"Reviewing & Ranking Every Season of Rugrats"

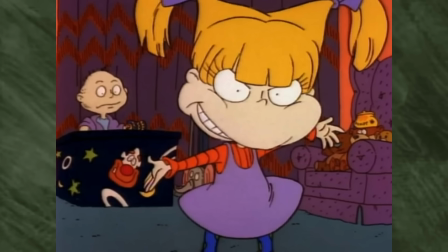Real Lore Robots and Stewmaker's Elves, which solidify the immortal Tommy and Chucky duo,
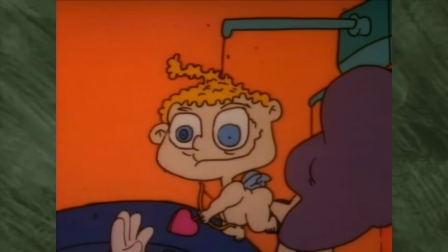and The Trial, where the extent of Angelica's bad attitude and power over the others is raised much higher.
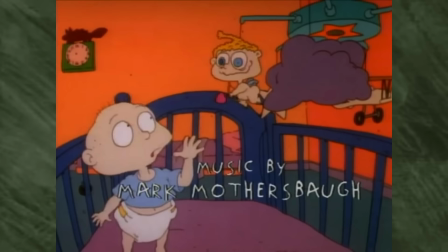Hopefully the budget can follow suit.
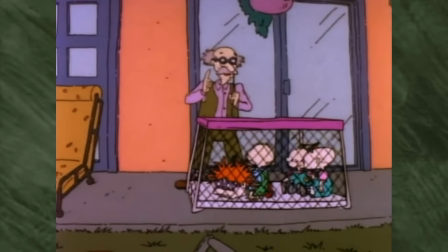Season 1's art style still has that squiggly quality of the pilot and intro, but the animation isn't quite as weird to follow through.
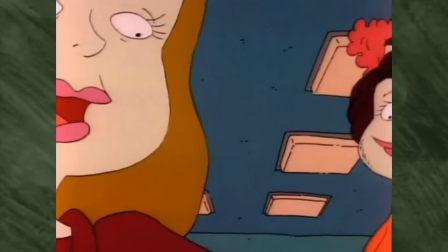To compensate, they love testing out weird, off-putting camera angles to make sure the surroundings more deranged and slightly less recognizable.
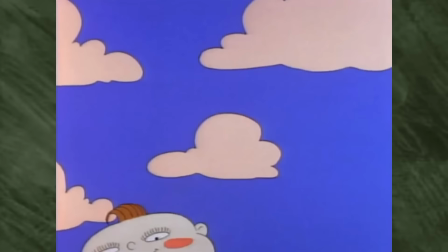It kinda fits for a world where children look like living peanuts.
Is this your baby?
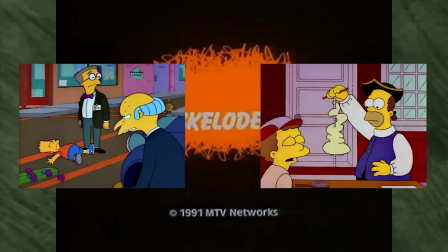Sure, Klasky Szczupo were working on season 2 and 3 of The Simpsons at this time, and those were a bit glitchy but more refined than prior installments,
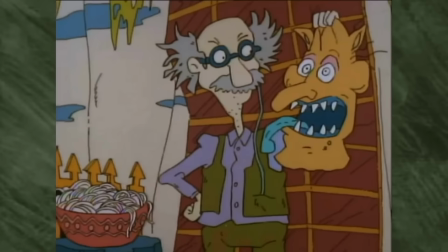but I feel like the scraggly weirdness of Rugrats' first season was more out of necessity than creative choice.
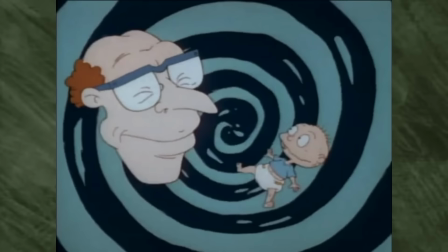What creative choices they did make led to some bizarre and entertaining visuals,
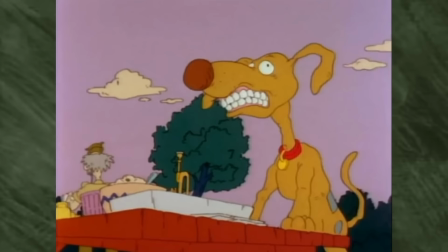mostly in the few dream sequences they whipped up, but I love Grandpa's teeth just for how creepy Spike looks wearing dentures.
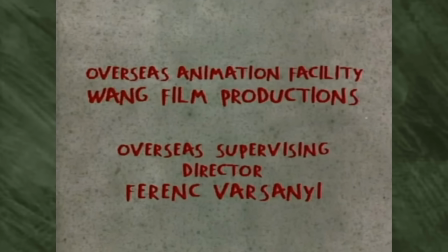Still, in the first 4 episodes, it can look like Wang.
Huh, who knew?
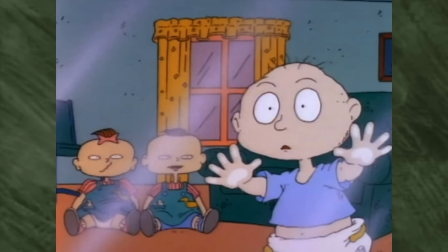It was the right time for animation to get weird like this, and it certainly paid off.
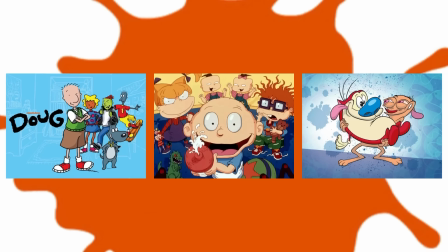Early reviews of Rugrats favorably compared it to The Simpsons, and that's about as favorable as you could get in those times.
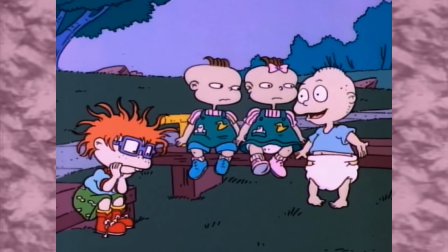So it was quickly renewed for a further 52 episodes like the other two original Nicktoons.
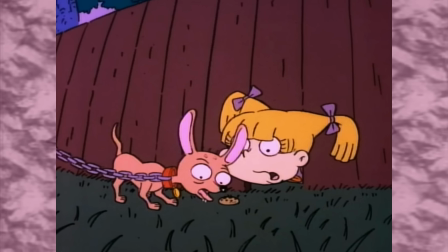Rugrats was the only one to make it to the 65 episode mark on Nick. I wonder why.
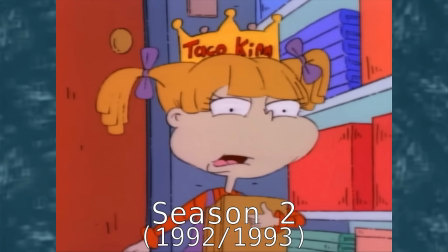Miss Angelica, are you sure we're locked in? Be quiet, we're running out of air.
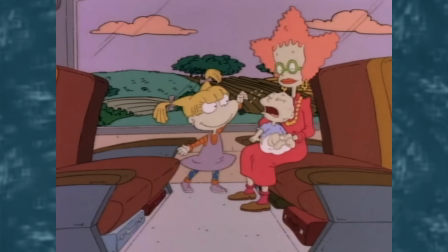Chucky, I order you to stop breathing.
Season 2 is twice as long as the first, and it's gonna feel like it.
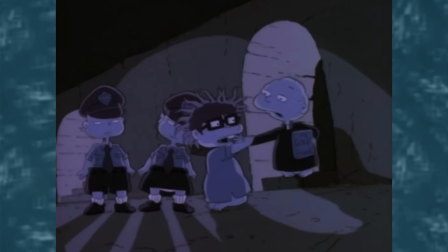While Angelica was a rotten child before, this second season was the one they made her the villain you remember her as.
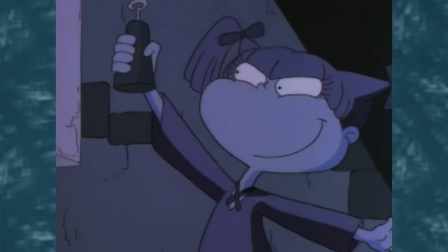In a lot of ways, this run is the start of Rugrats as you know it, but it's clearest with how they handled Angelica,
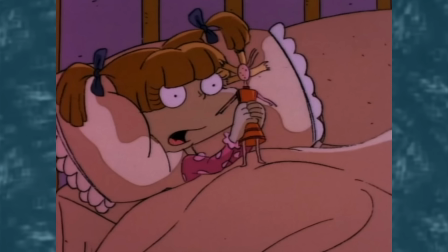making her a lot meaner, taking delight in feeding the babies false information about the world,
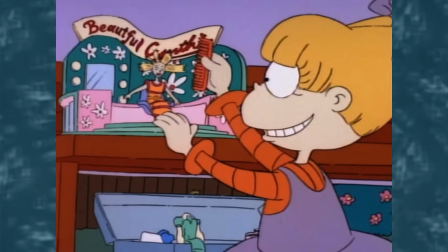or forcing them to be her servants somehow. On the flip side, there are a few instances where she lets her guard down and has to make a tough moral decision, and they're letting on that her infatuation with a battered and bruised Cynthia doll is making up for her missing social skills,
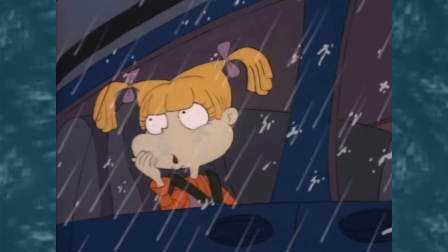tragic and pitiable. So there was a greater attempt to examine her behavior instead of just letting her be a show-ruining jerk.
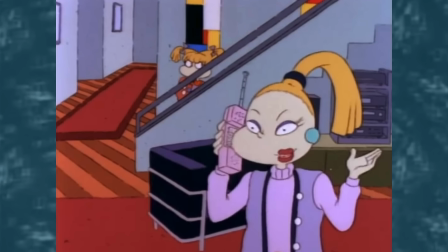Her development into a ruthless anti-hero is only strengthened by this season's major additions to the cast revolving around her.
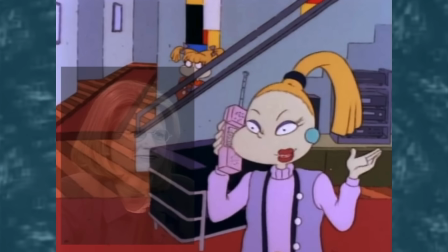Her mother, Charlotte, a bossy businesswoman who I like to think was partially inspired by Geraldine Laybourne, Nickelodeon's president at the time.
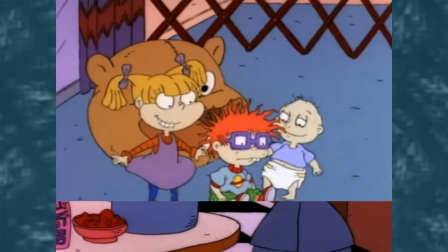Charlotte is essentially an older, smarter, and way less psychopathic version of her daughter,
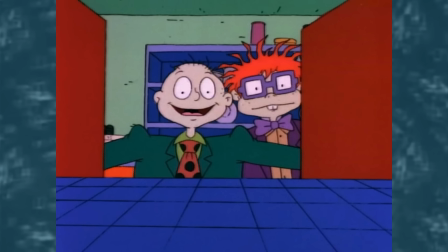and to get sidetracked, I've always loved how clearly the babies are reflections of their parents. An inventive mind, a fraidy cat, a mean boss.
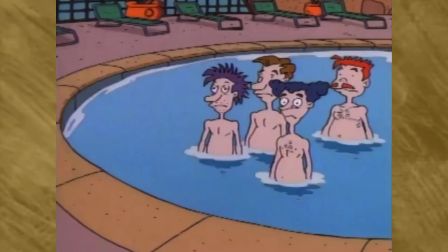Everyone always speculates what they'll be like when they're older, but I think the answer is in plain sight.
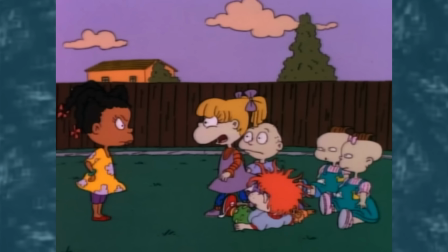The Carmichaels also move into the neighborhood this season, with their youngest being Susie, a more positive and helpful toddler who ends up being Angelica's rival.
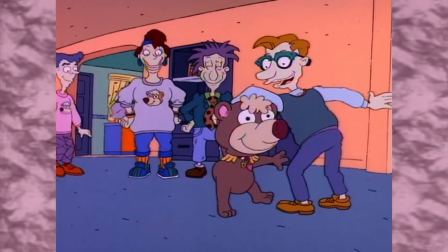She's as situational as she is useful, I hope that makes sense. But her father is a prestigious writer on the Dummy Bears, a cartoon the parents love. I feel like their reactions to the show were based on the feedback they were getting from older viewers who related to this show a bit more than their kids.
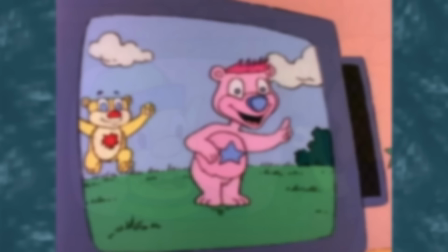I just like to think that because it's amusing. But take one look at the Dummy Bears' eyes and you'll see they closely resemble the happy little elves on The Simpsons.
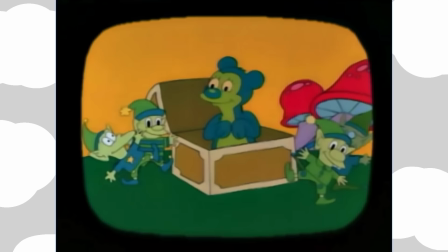They serve the same purpose, to mock older, sweeter toy-based shows from the 80s and say, "We're not like those other tunes."
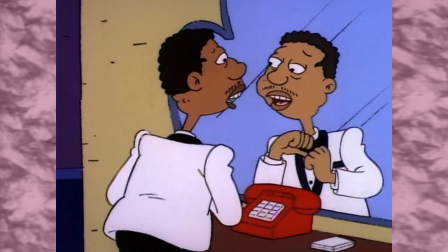So while adding Dummy Bear talent to the cast was a neat idea that could have gone places,
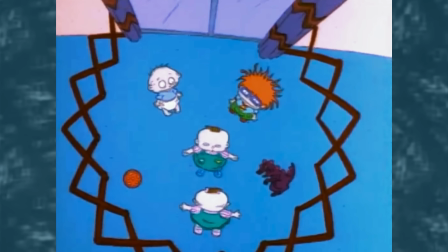the animation landscape was already changing, so I get why they focused more on Reptar again eventually.
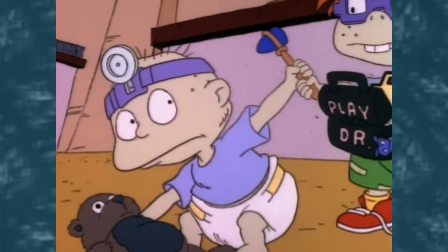Everyone else is evolving into their more recognizable forms, most notably Tommy,
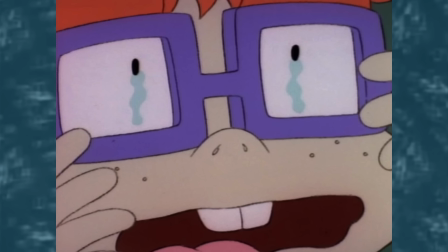who's developing a friendly and adventurous personality from life experience, while Chucky's less cautious and more of a scaredy baby.
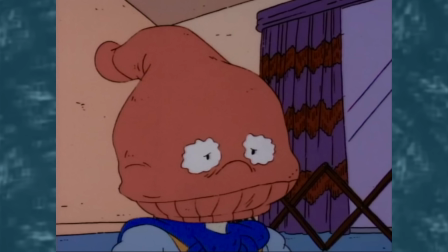He's afraid of anything they want him to be now, most notably the guy on the oatmeal box.